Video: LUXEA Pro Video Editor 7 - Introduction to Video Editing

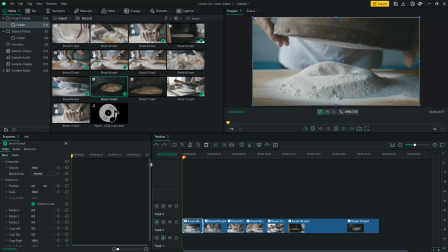Now that I have all my footage arranged, it's time to look at the bottom left panel in Luxio Pro, the properties panel.
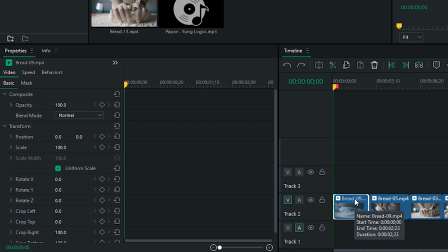For this particular video, I want to create a slow zoom effect. To do this, I will increase the scale of my video and then click on add keyframe. I will then move to the end of my video and bring back the scale to 100.
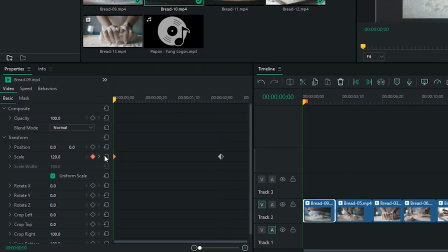Another keyframe will be automatically added to the clip. To ensure that the zoom happens throughout the clip, I have to bring both keyframes to the edges.
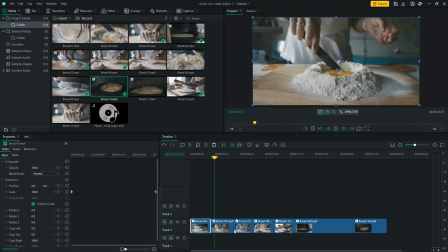Now, I'll do a slow zoom in to the next clip in my timeline to make the beginning of my edit even more dynamic.
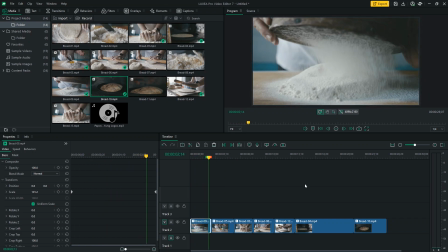Now, let's dive into some advanced editing techniques using Luxia Pro.
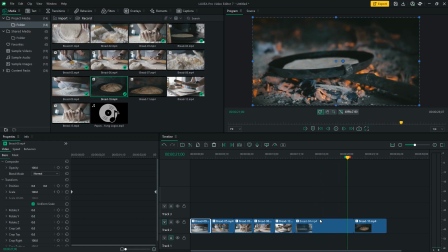In this clip, I want to add a touch of excitement by adjusting the speed using the Speed Ramping tool.
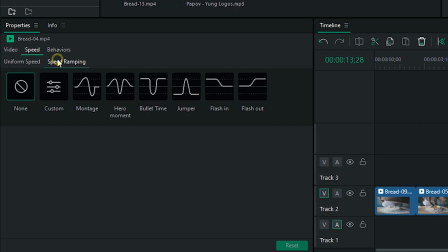I'll select a preset that accelerates the clip in the middle and then gradually brings it back to its original speed.
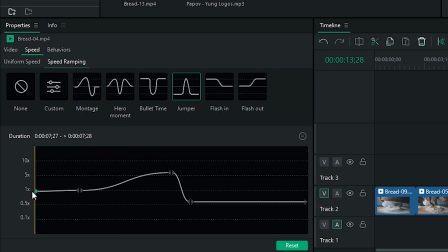I can then customize the timing to match my creative vision perfectly.
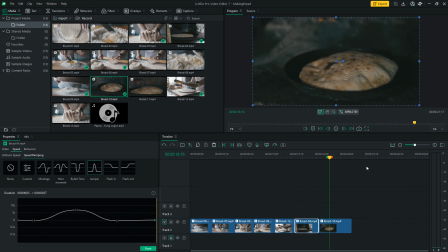My next step would be to add a smoother transition between these clips. I'll head to the Transitions menu and select Fade.
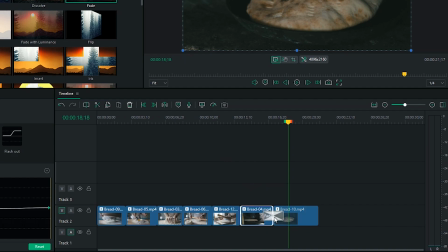Now I will drag it in between my clips to apply the transition. I can edit the transition's length by dragging its corners.
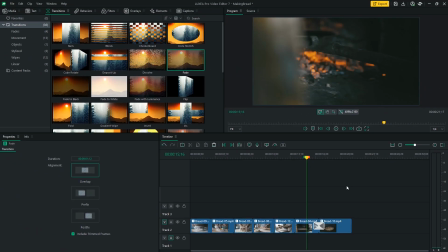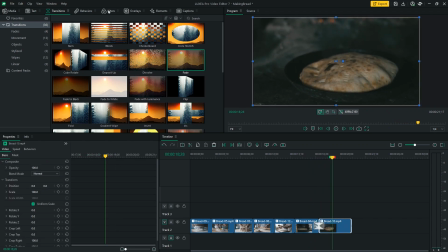Finally, the last shot could be a little brighter and more vibrant, so I'll head to the Filters menu and add an Exposure filter,
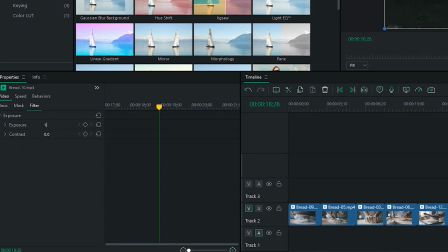adjust its settings in the Properties panel, and also a Vibrance filter,
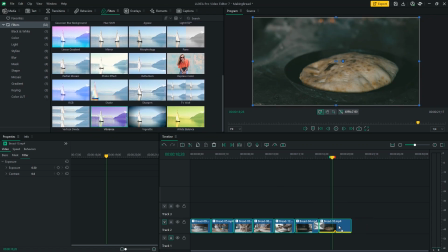and also edit its settings in the Properties panel. Now, what are we missing? Music, of course.
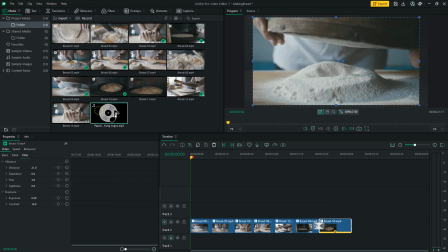I did select a music track that I think works really well with this video, so I'll just drag it from my media library and adjust its length.
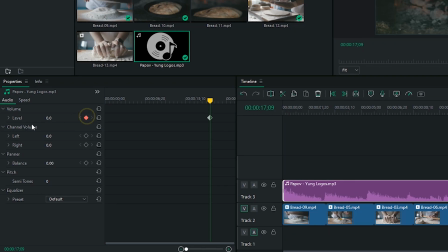I will also keyframe the volume so that it fades out at the end smoothly.
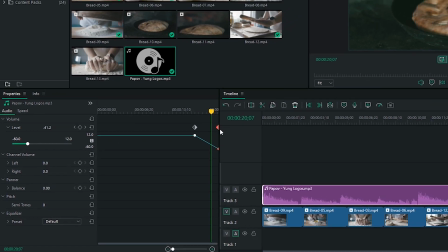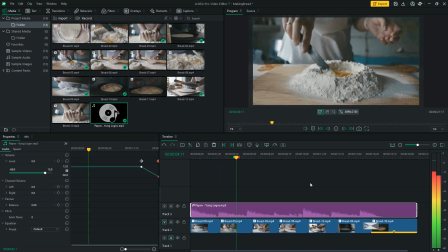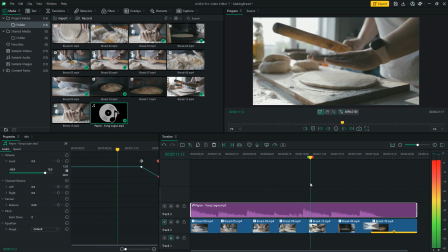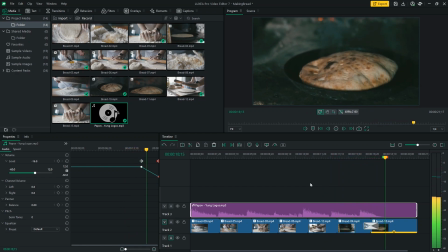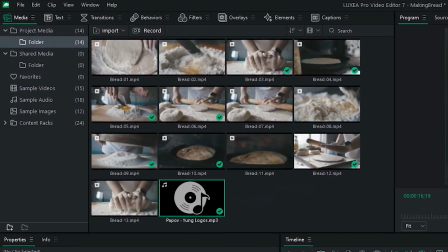Finally, to add a title to my video, I'll head to the Text tool and select the style I want.
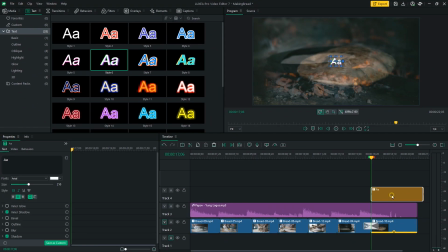I will then drag it onto the timeline and edit the text properties to achieve the look I want.
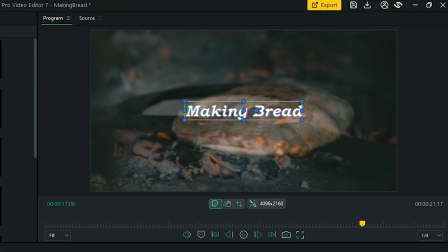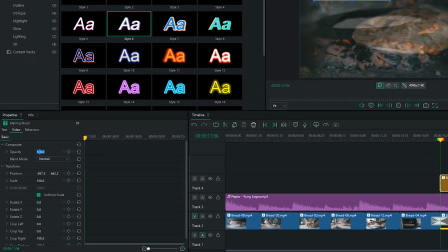I'll keyframe the beginning of my text clip to make it fade in.
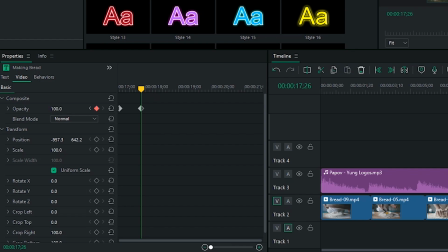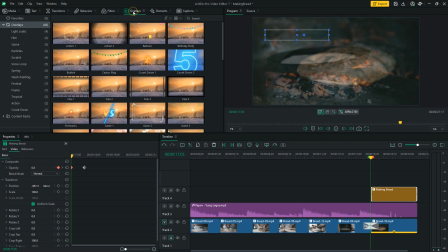I think I want to add a little bit more drama to the ending of my clip, so I'll go to the Overlays menu and add some light leaks, right at the end of my edit.
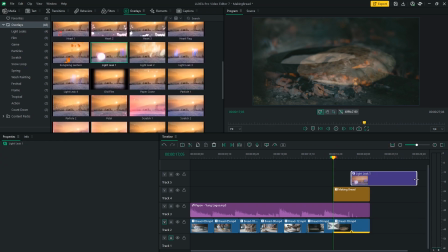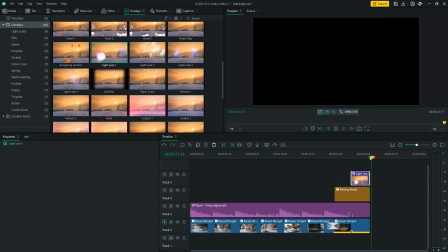Now let's take one last look at our video.